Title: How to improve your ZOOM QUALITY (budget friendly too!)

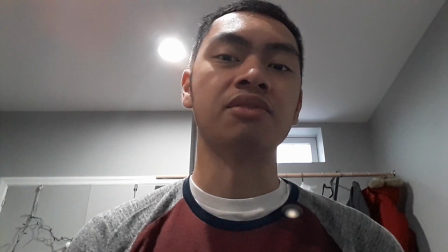Hey everyone, today I'm going to show you how to change your zoom quality from something like this to something like this.
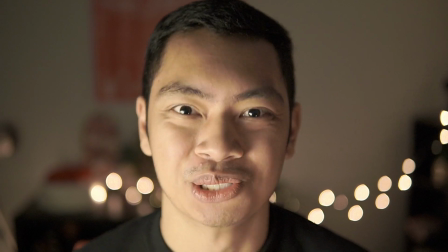Let's go, boy! Alright, so the first thing you're going to want to do is you're going to want to face the light. So in this room, I have a light over here, which is actually my window, and I have overhead lights above me.
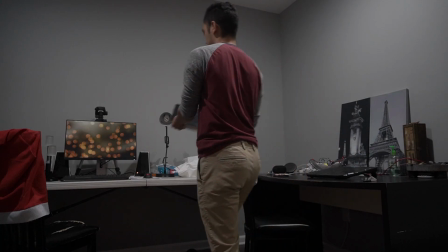So I'm just going to take my tablet and move it over to the other side of the room where I'm not casting a silhouette.
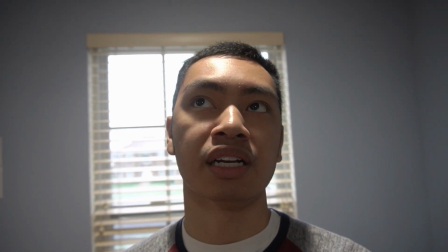So the reason why you would want to be facing the window or any source of light that you have in your room is because it's going to cast a hard shadow on you.
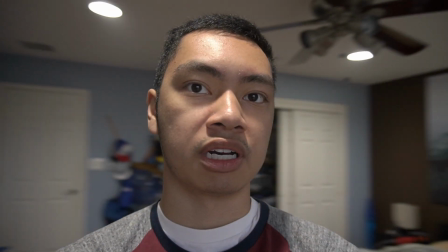So right now my face is pretty black, but if I turn around just 180 degrees and face the window, you could already see like what a big difference that's going to make.
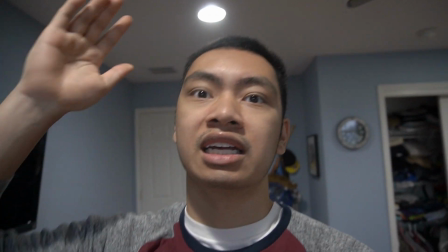And if I move a little bit backwards so that way the ceiling light is not right over my head, that's almost like perfect already. Alright, so now that we've moved our positioning and we've moved our laptop to like wherever the lights are shining on us,
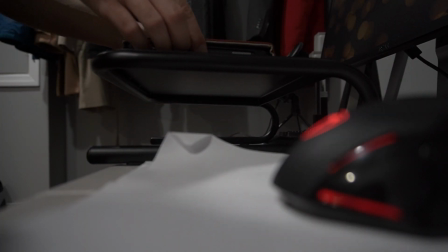we can go ahead and raise the webcam, or the laptop in this case, a little bit higher. In this case, I'm actually using a laptop stand that I got from Amazon Basics, but if you don't have one, you can just go ahead and use some textbooks. It does the same exact thing, and you probably have some lying around anyways. Alright, so with all the changes that we've made so far, here's the before, and here's the after. Now you might notice that there's still a little bit of shadows on my face,
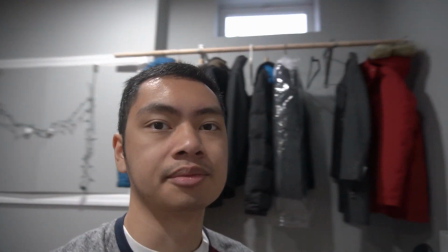especially if you're in a room like mine where we have I'm in the basement, so we have a really small window,
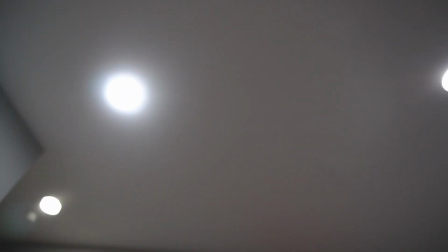and the only lights that I have in my room are these overhead lights. I don't know if you can see it. Can you see it? Yeah, right here. What we're gonna do next is we're actually gonna add in some lights.
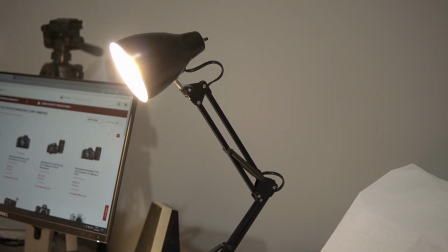Now the first light that you want to add in is called a key light. It's basically your primary light, and the secondary light is called a fill light. It's a light that'll fill in your shadows. Now for my key light, I basically just got this old lamp that was lying around in my bedroom that I don't even use. And it's a little bit broken, but the key is you can make any of this work without spending money.
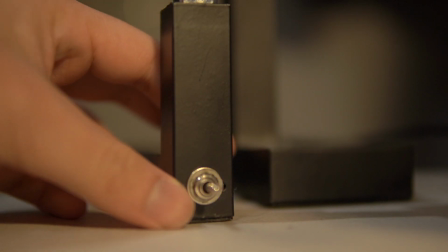Now for my fill light, I'm using another smaller lamp that's not as strong. And I actually just stole it over from my guest bedroom that nobody uses anyways. And yeah, that's pretty much it. Now, when you position these lights, you're actually gonna wanna put the key light at a 45-degree angle to where you're facing. So if I'm facing this way for the call, the key light should be facing that way.
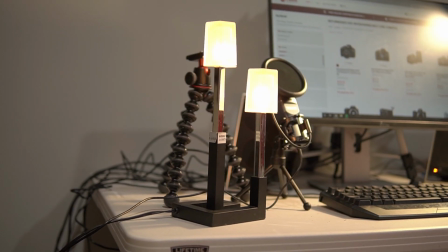And you're gonna put the fill light, which is like your secondary light, facing the other 45-degree angle. So if I'm facing this way for my Zoom call, the fill light would be in that direction. So now let's take a look at what it's like with a before and after.
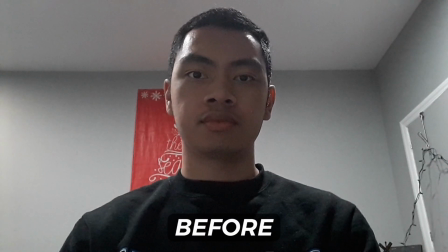So this is before we added our lights in, and this is after we added our lights in. Now you might notice that there's still a little bit of harsh shadows on my face.
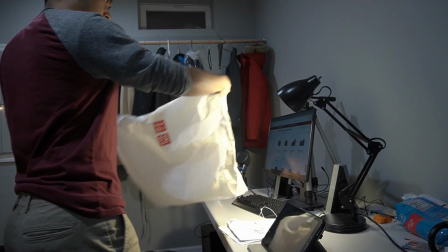So a quick fix to do that, if your lamp doesn't have a lampshade,
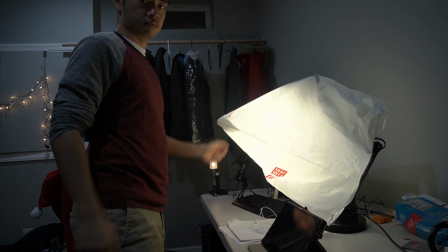is that you could just throw whatever like plastic bag over your light, and that'll soften up a lot of the shadows.
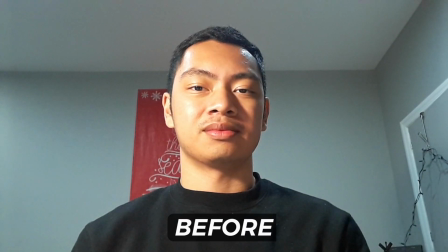So here's another before, and now this is after adding the plastic bag.
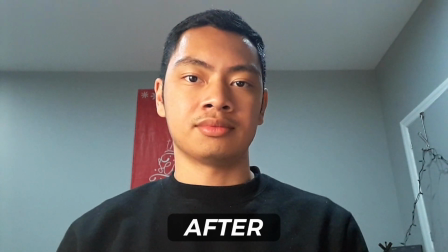You could see a little bit of a difference there. It might make your face a little bit more flattering. However, if your light already has a lampshade, there's no reason for you to add another layer of diffusion, since that lampshade sort of softens up the shadows for you.
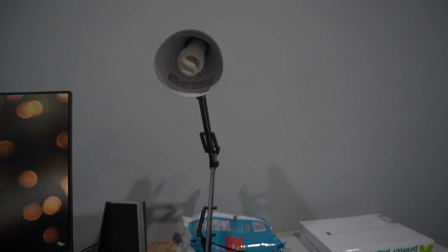But in my case, this lamp right here, it doesn't have a lampshade, so I'm gonna have to throw up a level of diffusion over it.
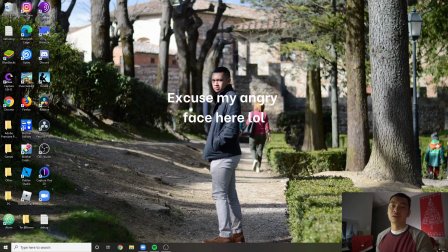So alright, so the last thing I'm gonna talk about in terms of basics is just the audio settings.
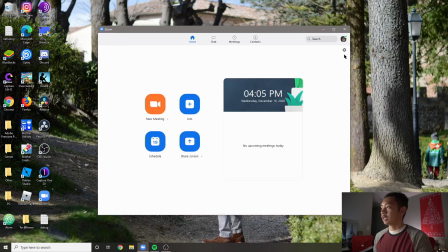So we'll go over here to our Zoom and click on this little gearbox for the settings.
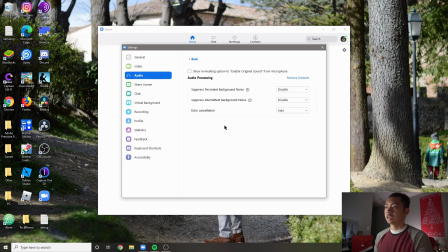Click on audio, click on advanced, and then I thought this was pretty obvious, but I should just restate it. If you're in a Zoom call, try to be in a quiet room. Given that we're in a quiet room, you don't really need noise reduction because there's no noise in the background anyways. So you can go ahead on all of these. I think by default it's set to, let's just see.
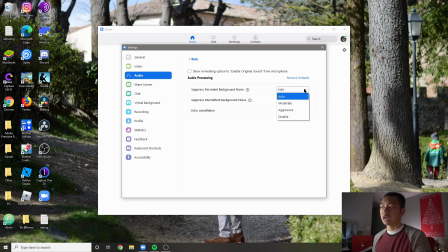Yeah, by default, these are set to auto. So actually go ahead and change these to disable. And if your room doesn't have a lot of echoing, you can go ahead and leave this on auto as well.